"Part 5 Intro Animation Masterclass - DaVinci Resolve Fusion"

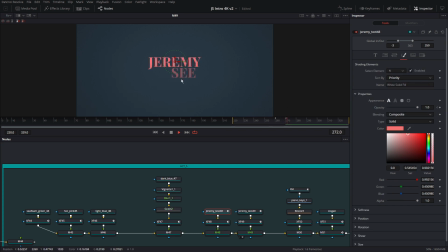8:12 So it's fading in, I guess. And then for the movement, I don't know if you can see it, but let me rewind it here. You'll see that it has this sort of kerning animation going on, as well as the last word keeps moving to the left.
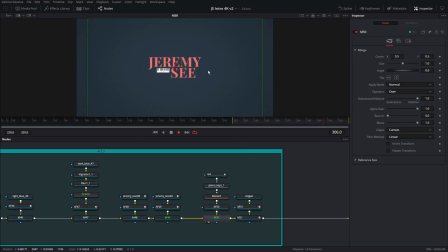8:34 and then and this is going to eventually become the logo itself so now
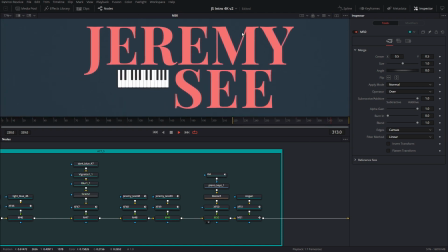8:38 we have a nice little logo so this is going to be used by the client in whatever they want to do and then we also have an additional
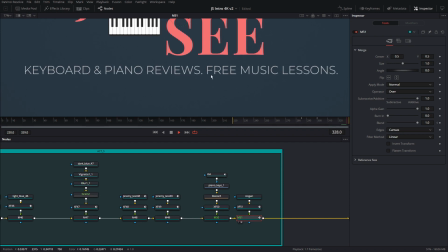8:47 slogal line and this is light gray it's using a
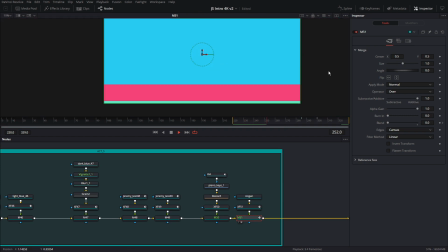8:54 a sans-serif typeface to sort of contrast the logo font.
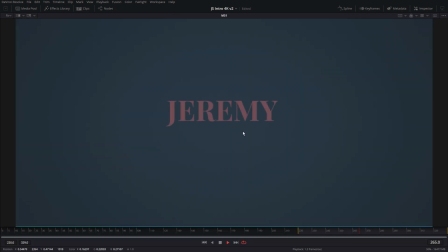9:05 Okay. So it fades in and it moves to the right. This one moves to the left and then the piano props down and
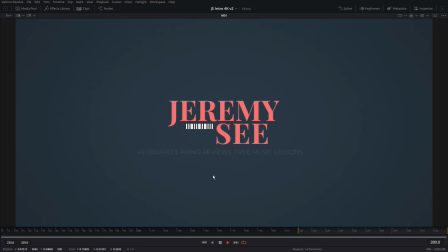9:20 as you can see this animation is happening very very slowly because we want the viewer to be able to read everything and then we got the slogan line here so this is establishing what this channel is all about and of course visually we're establishing that with the piano as well and
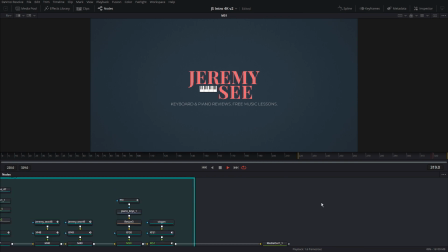9:40 then we have the output and it and
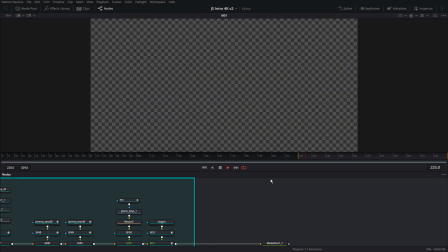9:46 that's pretty much it guys uh this is how i made this. I hope you guys learned something new and pick some new information out of here.
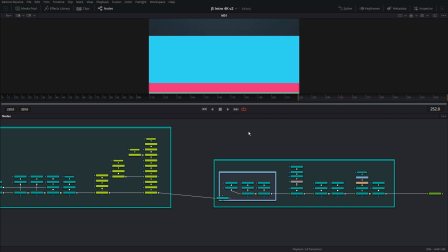9:57 Let's go ahead and quickly look at the animation in its hole one more time.
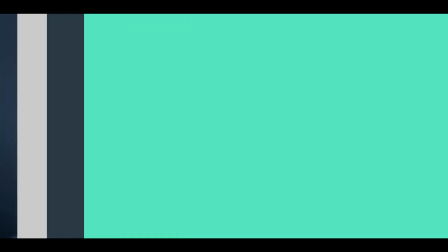That was a lot to take in. Well, there you have it guys. I hope you guys found this entertaining, you picked up some new tips and tricks. If you have any questions, leave them in the comments below. Happy compositing and I'll see you in the next one. Bye!